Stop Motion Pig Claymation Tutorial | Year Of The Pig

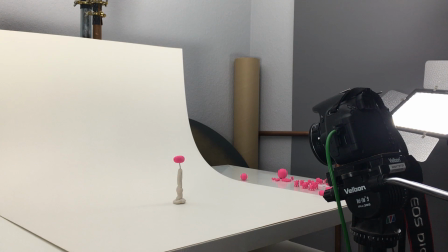But the cheapest way, if you're just doing animation at home, is a nice big piece of paper or a big piece of card,
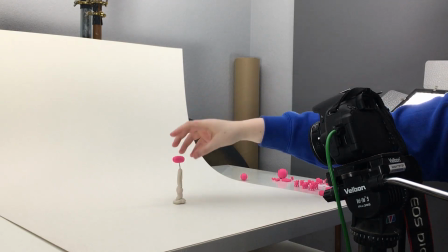and just make sure that it is stuck down carefully with blue tack.
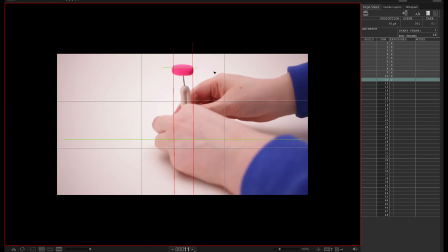The other thing to note when you are using card is that plasticine will leave a bit of an oily residue,
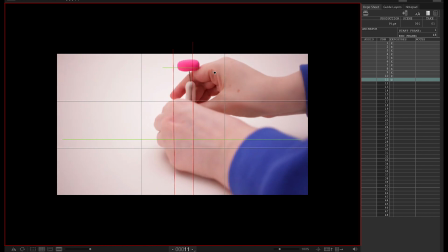so you're probably going to have to be replacing that card for each animation, because otherwise there will be these little smudgy marks left on it.
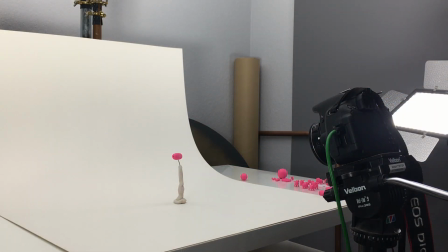So the ball bounce is at its highest point now, and this ball is going to become a pig,
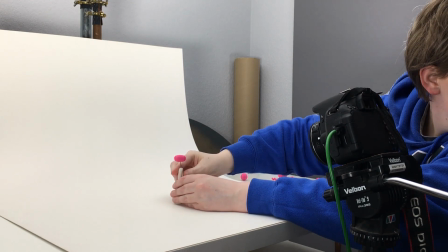like I was saying, so I want there to be a little bit of a kind of wobble at the top, and I'm going to use an air pump sound, like as if you're pumping up a tire.
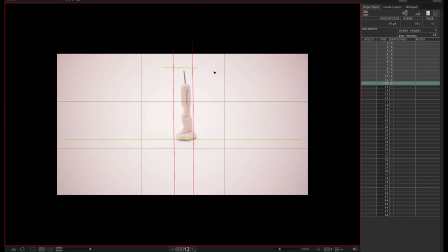So it's kind of like blowing up a balloon, and there's a little bit of a squish, squash, stretchy thing. So basically I'm using all the same shapes that I used in my ball bounce, but I'm alternating, so it's squashing outwards to the sides like you can see right now, and then it will go back to a ball shape,
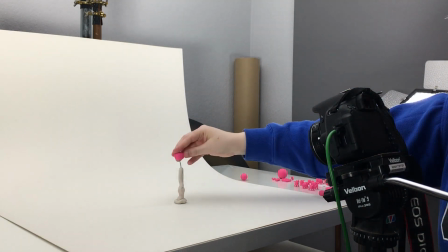and then it will squash the other way upwards. So it will pull out horizontally, go back to a ball, pull up vertically, go back to a ball, pull out horizontally.
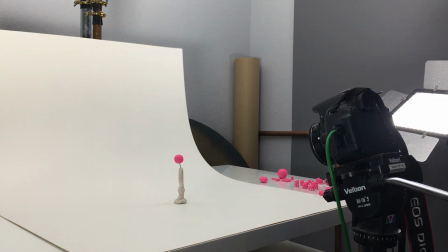So it kind of gives a kind of wibbly wobbly ball shape in the middle of the air.
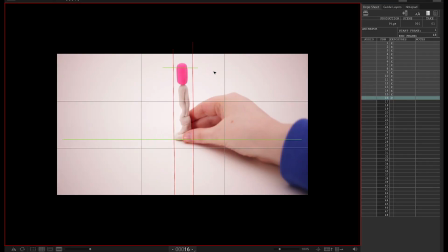And I try and get each frame to sit slightly higher than the previous frame, so it still looks as if it's travelling up in the air very, very slightly.
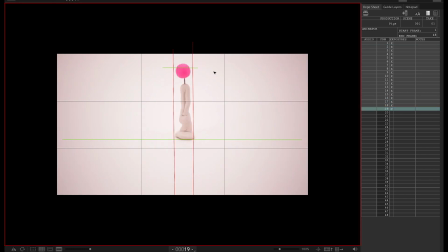Now the pig is just about to become a pig. So I'm now going to make that perfectly round ball grow in size, and then it is going to pop legs, a head, tail and snout. Now to do this, I am actually using the pig's snout, which is essentially a short leg,
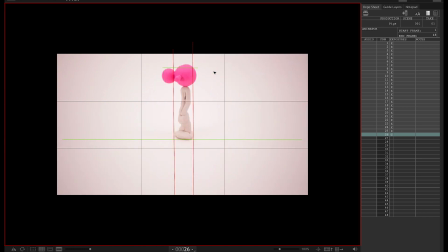because I used the same width of clay to create that. And where a leg is going to pop out, I'm putting the short stumpy bit first, and then the next frame will have the full length leg, and then the next leg to pop will be a short one,
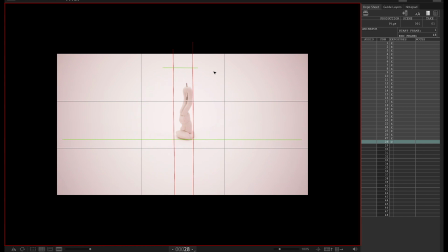and then it will get longer. And also, to attach the legs, to make sure that they stay, you don't want a leg to fall off or even the head to fall off, I use the same stiff wire that I'm using for the rig. I cut a new piece, I inserted that up the leg and into the body, and then pushed it on tightly to hold the legs and the head and everything in place.
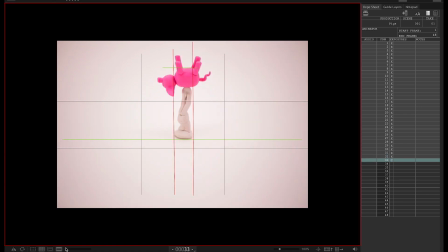So you can see now, as these legs are popping on, I'm also turning the body of the pig.
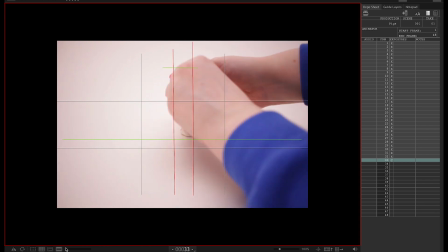So the pig is kind of turning away from camera. I've slightly altered the shape of the body.
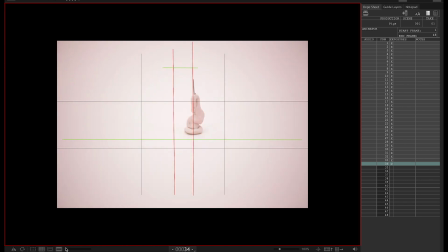It's become less round. It's more of an oblong shape now. And then I'm adding the snout and the tail, and finally the ears as well.
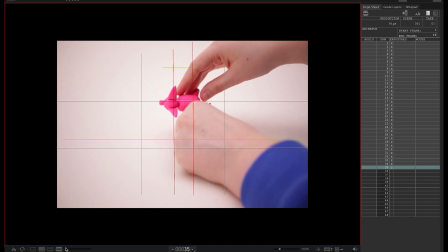Now, because this pig is in the air and gravity,
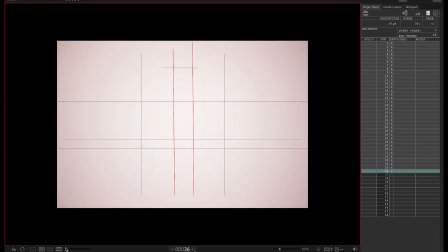the ears want to be kind of flapping outwards as if they're hanging down below the pig. So that is why they're in this strange position. But also, when the pig hits the floor, I want to squash the legs, make them a bit more short and stumpy to kind of show a bit of a bounce, and then pull those ears down so they kind of flap down,
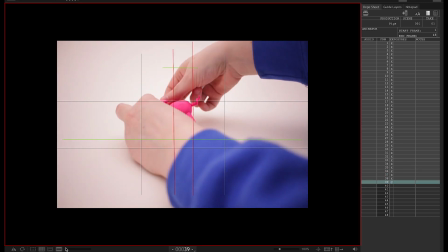and then when the pig bounces, the ears will flap back up. The same with the tail, actually.
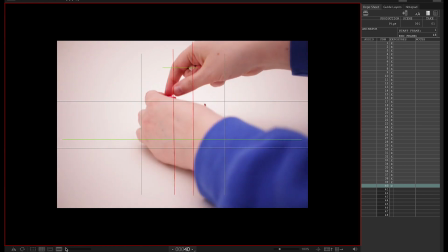So you just want to be aware when things are moving, you're not just moving an object.
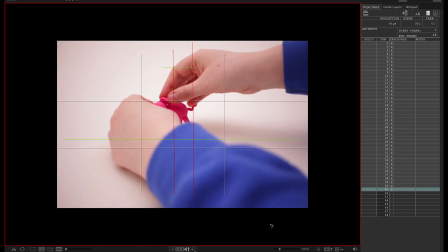This object has life in it. It has personality, and it also, you have to think about the physics, the reaction.
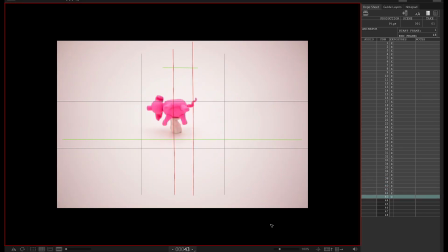So if something was to land and it's got flappy ears, those ears are going to have a reaction to that impact as well. So you have to really think about not just the main body that's moving, but all the other bits of that character or creature that are going to move as well.
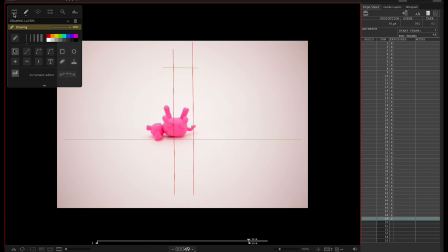I think when you're learning animation, this can be an easy thing to forget.
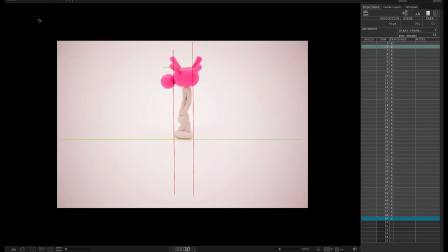You tend to just want to move your thing, and you don't really think about secondary movements,
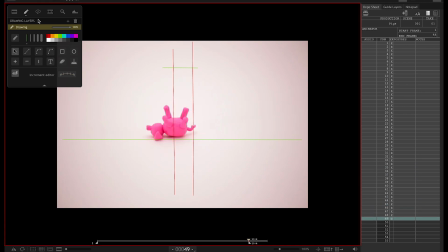but the secondary movements are what makes your animation go up a level.
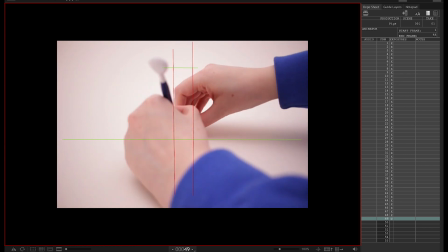Now, when my pig has bounced, it's going to land on its back again, and I want that pig to divide into piglets, and this is going to happen quite quickly.
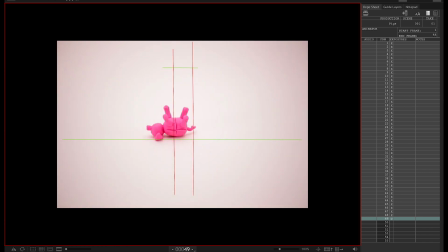What I've done is I have come back in with that tool I was using earlier to cut the clay,
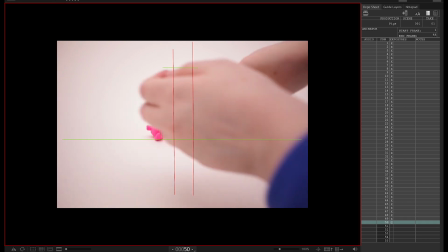and I have just kind of cut in a cross shape on the side of the pig as an in-between,
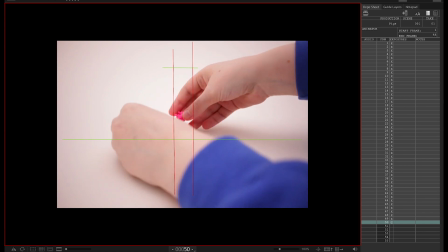and then that pig is gonna straight away become these little piglets. Now, on the first day of animation, I did these in-betweens.
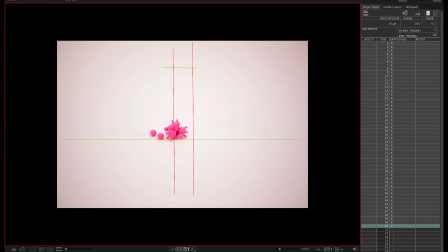I wanted all these piglets to bounce, and so this is what you're seeing now, what I started trying to do on day one. It didn't work. The piglets were far too delicate. Trying to rig them all and the rig removal, it was going to be insane. It just really wasn't worth the time and effort to try and do that. So I ended up giving up on this idea.
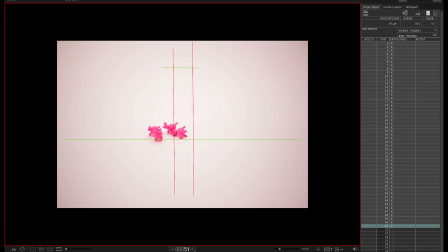I realised it wasn't going to work, and it was quite late at this point.
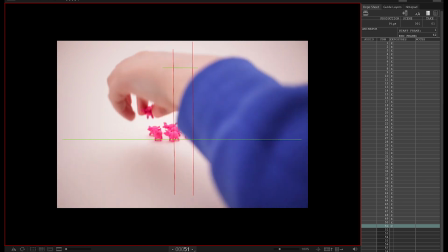It was about 9 p.m. and I was really, really tired. So I stopped, and then I picked up again on day 2.
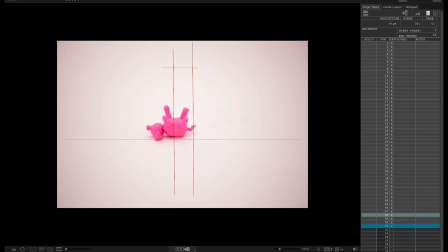I decided on something different.
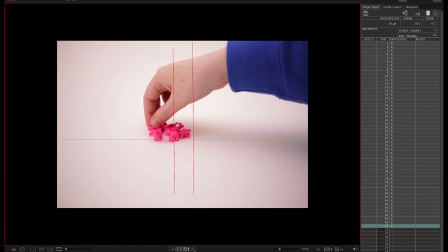I decided the piglets would run out of frame from the point, so as soon as they become piglets, they start trotting out of the frame.
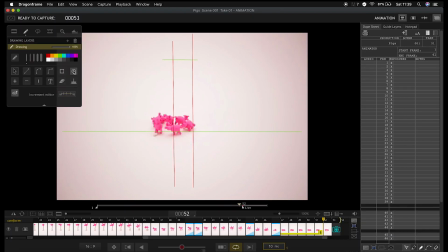And just to extend that animation slightly, one piglet would remain for a little bit and do a little wiggle and almost say hello to the camera. So, to continue the animation on the second day, I got the same drag and frame window open, and I looked at the last frame that I'd taken where I needed the piglets to be,
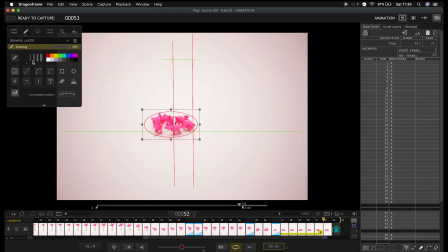and I draw an oval to show that all the piglets needed to be within this oval to continue on and look seamless with what I had shot the day before. So I've put this little oval here, and then you can see I'm on the live view now, and now I need to make sure that all of the little piglets are inside this oval,
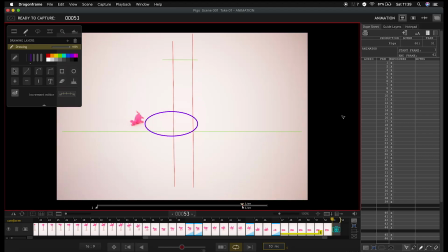and that's going to ensure that the animation continues and it looks seamless, like I said.
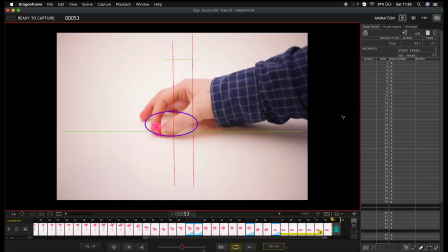The nice thing about drag and frame, if you have the luxury of owning that, is that you have all these options for guides that you can put up,
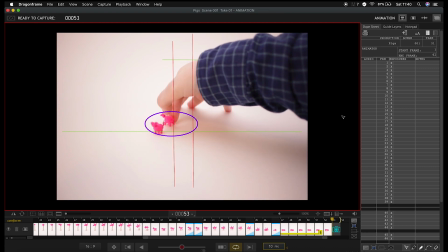and it is really helpful to make sure that your animation is doing what you want.
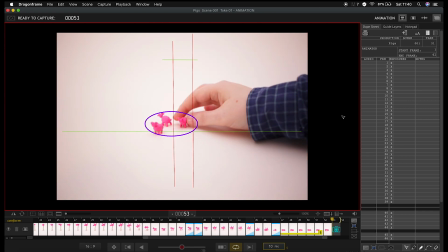The next part of the process, when I had got all the piglets in place, was to obviously have them all leave the frame,
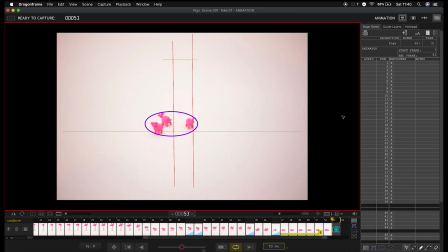and I wanted them all moving out of the frame from different positions.
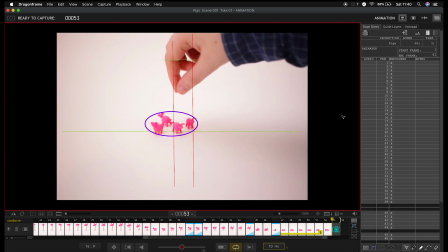I wanted it to look like they're spreading in all different directions. So I gave them each a path, again using the guide tools.
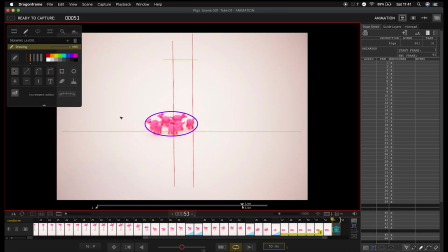I just used straight line in a different colour, and each piglet is on a separate line.
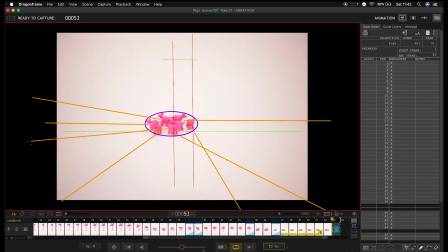This was so that I didn't lose track of which direction they were going in, and to make them trot out, I just did a very simple wiggle. So one frame they are turning toward the left, and then the next frame that particular piglet would turn towards the right, so they kind of wiggle out.
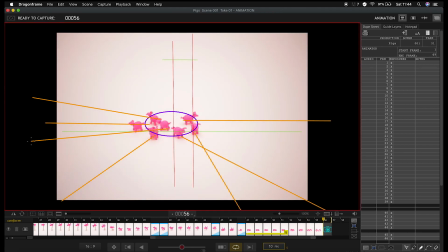And because it's moving quite quite fast, this kind of gave quite a nice trotting effect.
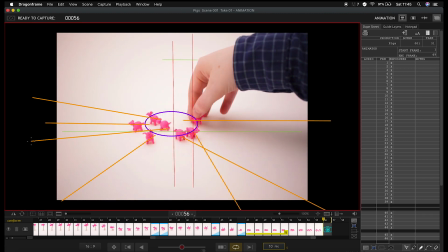And again, if you're moving something very delicate like a little piglet that you've sculptured, try and hold the central part of the piglet.
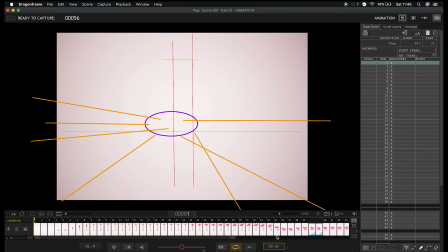Don't touch the bits that you don't need to touch, like the ears and the tail, because they are really,
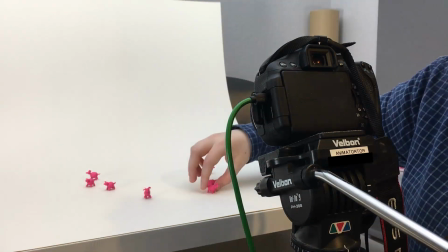really delicate and it's easy to knock one off, and then that will delay you because you've got to like reattach it and stuff.
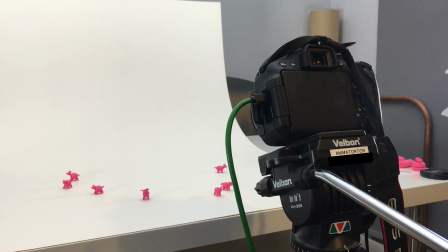And the final part of this animation, just to finish things off, the piglet in the foreground, I started pulling focus on that piglet, so I turned the focus ring incrementally frame by frame.
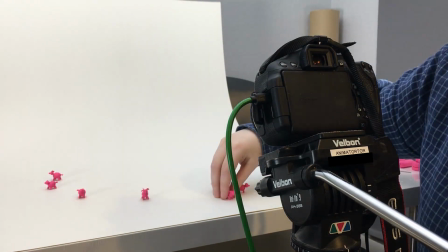This is something that you can get gadgets to do this for you.
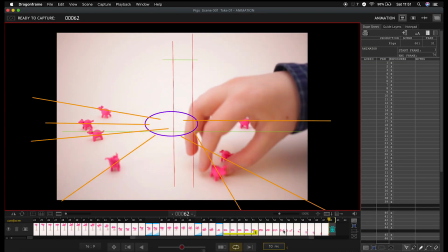They're not something I have the luxury to have, so I just have to feel for the amount that I'm turning that focus ring,
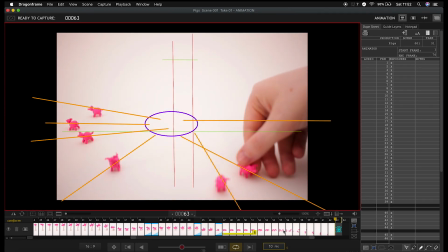and you know, just gradually start turning it a bit more, so it kind of eases into the focus pull, and then you are left with the focus being sharp on that pig in the foreground,
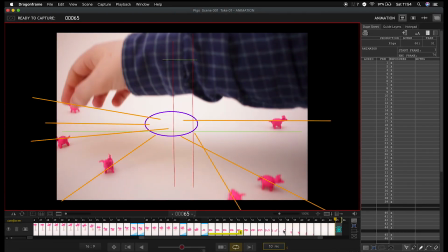because I thought it'd be really nice to just have this pig look to camera, do a little wiggle, tilt its head, flap its ears, and then leave the frame,
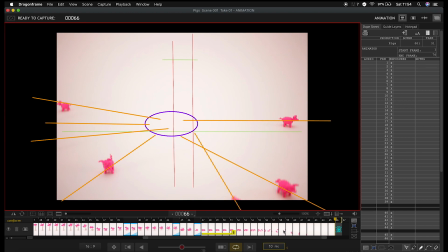just to finish things off, and also so that the viewer gets to see the piglet in a little bit more detail, because it took me a very long time to sculpt them and they all vacate quite quickly. So yeah, I hope you enjoyed this tutorial.
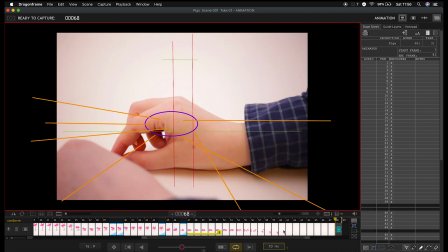The rig removal was the same as I always do. I use Photoshop, I have my clean plate, and I just erase out the rigs frame by frame.
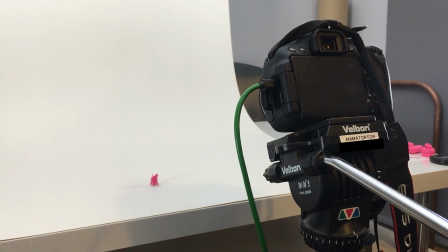If you want to see how to do rig removal, you can refer to one of my previous tutorials.
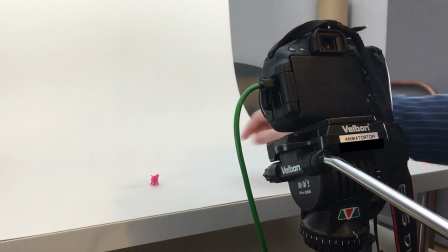The one I did last week with the fire will have that in,
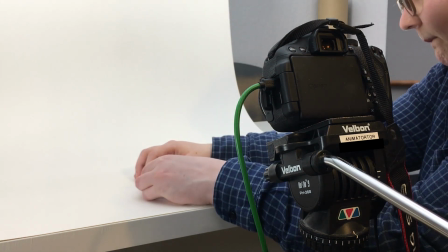and there's also one I did way back last year with a pumpkin and how to remove rigs.
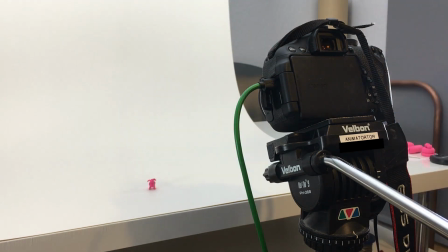It's the same every time, so I don't want to repeat that for people that already know how to do it. If you like this tutorial, please do give it a thumbs up and let me know your thoughts down in the comments.
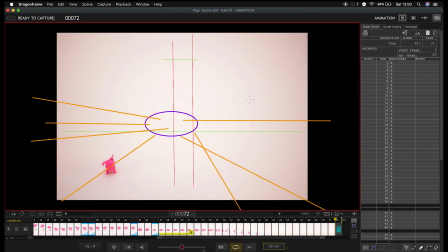If you try animating a pig yourself for Chinese New Year, do link me up on social media because I would love to see it.